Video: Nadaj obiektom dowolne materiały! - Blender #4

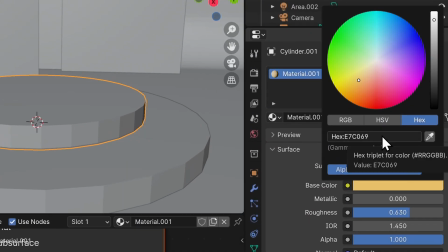(4:07)
Klik i teraz w tym miejscu mamy właśnie pole do wpisania tego kodu, czyli klikam na to, Ctrl-V i Enter.
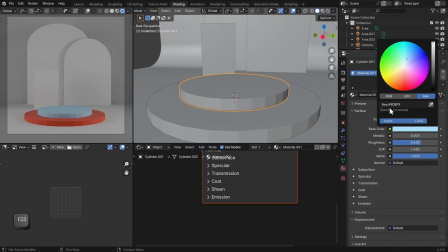(4:14)
Automatycznie kod wskoczył i widzimy ten kolor tutaj z lewej strony.
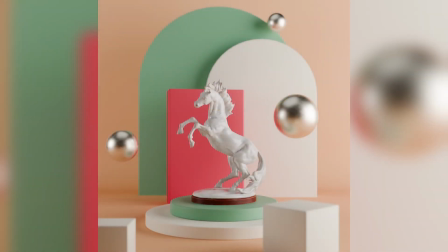(4:18)
Czyli z wykorzystaniem tego sposobu możemy zrobić praktycznie nieskończoną ilość wariacji naszego renderu i praktycznie nie znać się na kolorach.
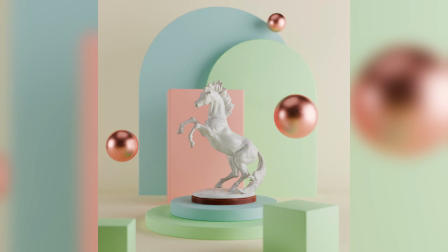(4:25)
Wystarczy, że będziemy wchodzili na jakąś stronę i kopiowali stamtąd kolory i wszystko powinno się zgrywać.
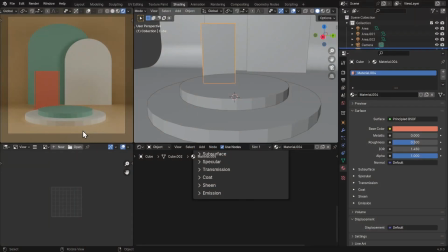(4:31)
Ostatecznie dobrałem sobie takie kolorki. Oczywiście ich kody również znajdziesz w opisie.
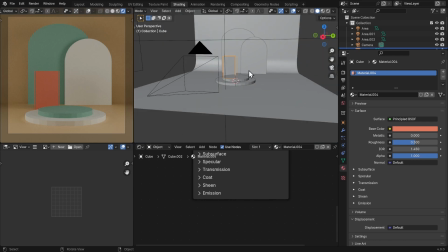(4:36)
I teraz mając te kolory, możemy bardziej dopasować oświetlenie naszej sceny. Oddalę się troszkę i zrobię to, co robiliśmy na poprzednich zajęciach.
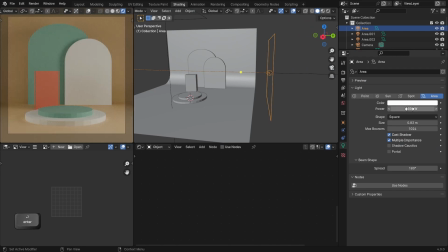(4:45)
Czyli na przykład wejdę sobie tutaj i zwiększę to, żeby świeciło troszeczkę mocniej. Na przykład z 400 tutaj wpiszę.
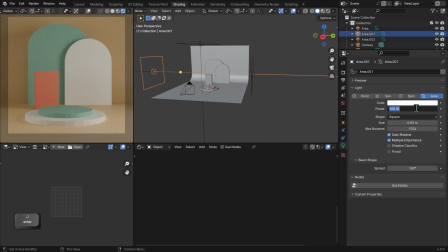(4:50)
Ta z lewej powinna być troszeczkę słabsza, czyli niech będzie właśnie te 300 może. Jakoś tak.
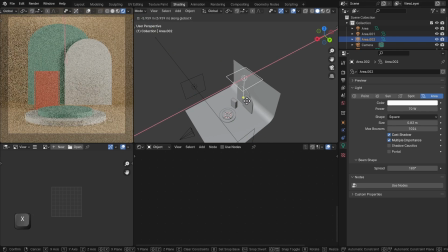(4:56)
I ta u góry może ją troszeczkę oddalę od kamery w ten sposób. bo jeżeli tak ustawimy, to widać, że będzie taki bardziej płaski efekt się robił. A jeżeli ustawię tutaj z tyłu, to wypełni mi również to, co właśnie się znajduje tutaj z tyłu.
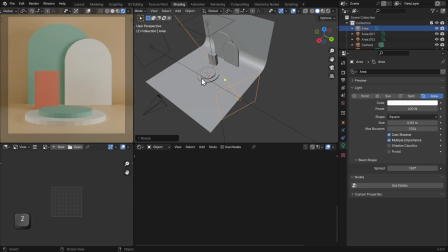(5:10)
I ewentualnie wezmę jeszcze te światła i troszeczkę je obrócę, żeby właśnie były zwrócone w stronę obiektu, który będziemy tutaj ustawiać.
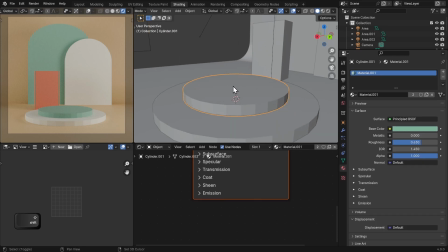(5:17)
Dla testów i sprawdzenia oświetlenia możesz sobie kliknąć gdzieś tutaj, Shift i prawy przycisk myszy, żeby przesunąć 3D kursor w to miejsce. 3D kursor to jest właśnie taki kursor, którego wykorzystujemy podczas modelowania i ogólnie układania scen.
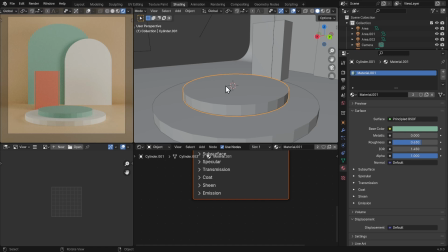(5:31)
Jeżeli ja go tutaj przesunąłem, wciskając Shift i prawy przycisk w myszce, to teraz gdy wcisnę Shift A i dodam jakiś nowy obiekt,
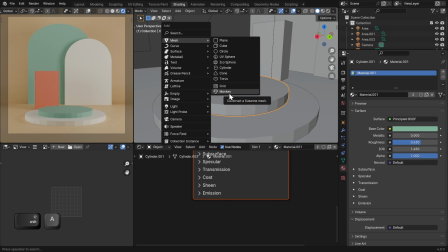(5:38)
załóżmy wejdę w Mesh i wybiorę Monkey, małpkę, to ta małpka pojawi się dokładnie w tym miejscu,
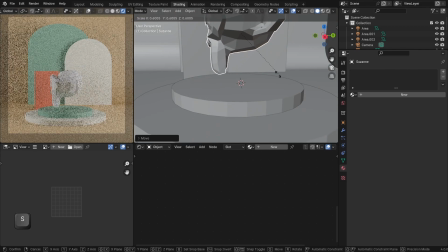(5:43)
w którym znajdował się ten 3D kursor. Małpka jest takim najbardziej standardowym i dosyć zabawnym modelem, który znajduje się w blenderze, głównie się ją używa do tego, żeby przetestować to właśnie jak działa nasze oświetlenie na scenie.
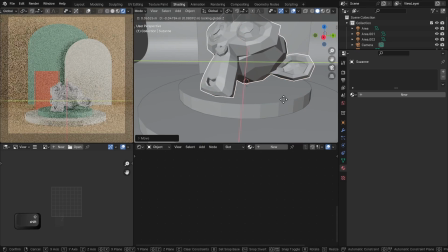(5:55)
Więc ustawię ją gdzieś tutaj, na razie tak dla testu, w przyszłych filmach podmienimy ją na jakiś bardziej złożony obiekt,
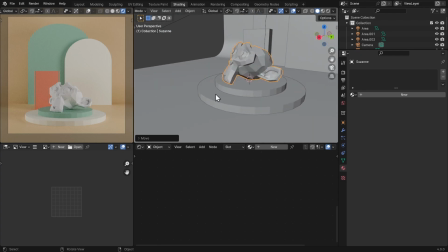(6:01)
ale na razie myślę, że wystarczy, bo widać jak na niej rozprowadza się światło. Widać, że na dole jest troszkę ciemniej, a tutaj jest dosyć równomiernie oświetlona, czyli dokładnie o to nam chodziło.
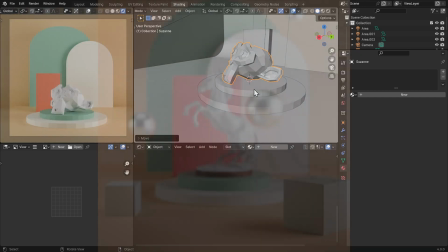(6:11)
Żeby jeszcze troszeczkę uzupełnić tą scenę, aby faktycznie wyglądała tak jak ta scena z animacji, którą widziałeś na samym początku,
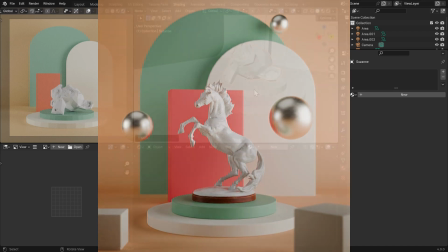(6:17)
myślę, że powinniśmy dodać jeszcze kilka obiektów, których nie dodawaliśmy wcześniej, bo nie wiedzieliśmy jak będzie na nich rozprowadzało się światło.
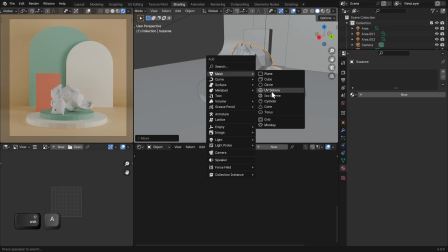(6:24)
Wciśnij sobie Shift A, Mesh i przejdź do UV Sphere. Dzięki temu dodamy Sphere.
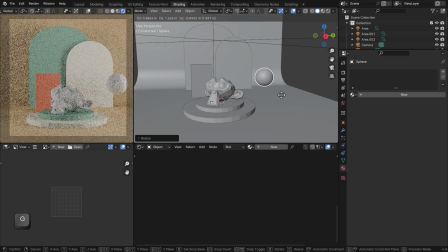(6:31)
Na tamtej animacji było tutaj kilka kulek, które tak sobie leciutko latały.
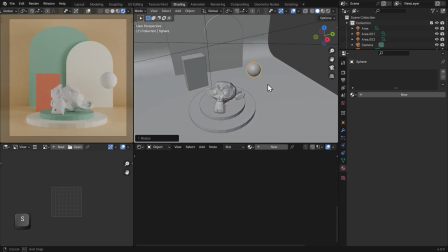(6:35)
Dlatego umieszczę tutaj sobie jakąś kulkę, w ten sposób i dodam do niej jakiś materiał.
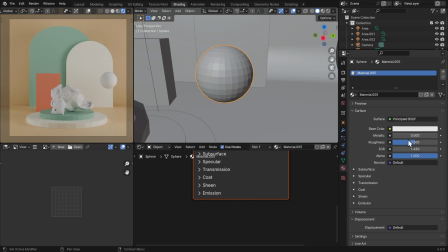(6:41)
Czyli kliknę tutaj z prawej strony New i wtedy pojawi mi się nowy materiał. Jeżeli ja sobie go tutaj dopasuję, czyli na przykład zwiększę metalik i może troszeczkę zmniejszę roughness, to zobaczysz, że tutaj na dole, w tym edytorze nodów pojawił się właśnie Node. Ten Node jest odzwierciedleniem tego, co znajduje się tutaj z prawej strony.
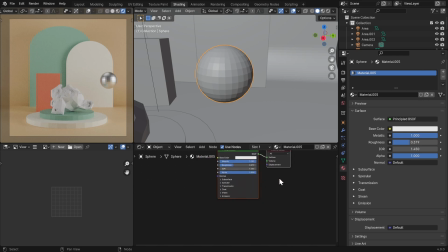(6:59)
Rolką w myszce tutaj przybliżasz, oddalasz, a jeżeli wciśniesz rolkę w myszce, możesz się tutaj przemieszczać.
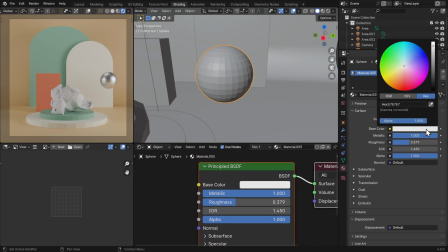(7:05)
I to, co się tutaj znajduje, to jest dokładnie to samo, co to z prawej strony. Jeżeli ja tutaj wejdę i zmienię kolor na przykład na czerwony, to tutaj również ten kolor się zmieni. Jeżeli ustawię tutaj roughness duży, to on również zmieni się tutaj z prawej strony. No to teraz możesz sobie pomyśleć, okej, no to skoro te panele są dokładnie tym samym, no to po co są te dwa panele?
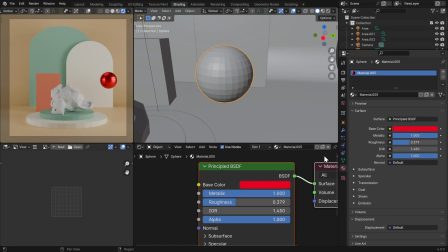(7:24)
One są po to, że tutaj z prawej strony dopasowujesz te najbardziej podstawowe ustawienia, a tutaj na dole będziemy mogli tworzyć duże siatki tworzące materiały. Czyli to jest jeden z nodów, z takich tabelek, które łączą się z innymi tabelkami, dostając jakiś tam efekt.
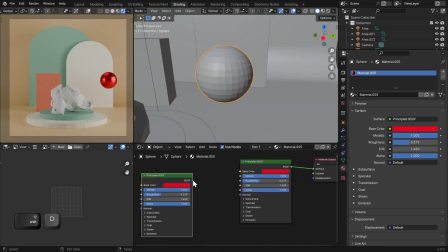(7:39)
Możemy sobie wcisnąć Shift-D i mamy wtedy kolejnego tego noda. I jego możemy podłączać tutaj i zmieniać im właściwości. Na razie jesteśmy na bardzo podstawowym poziomie, więc na przykład możemy sprawić, aby jeden taki node wyświetlał jeden kolor, a drugi node inny kolor. Ale z czasem Ci pokażę, jak fajne mogą być właśnie te nody i tworzenie całkowicie własnych materiałów od podstaw.
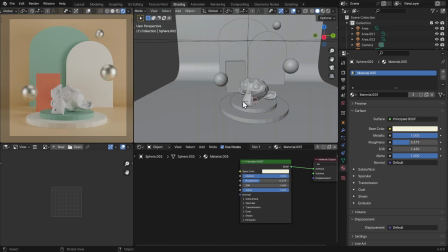(8:00)
I to tyle na teraz.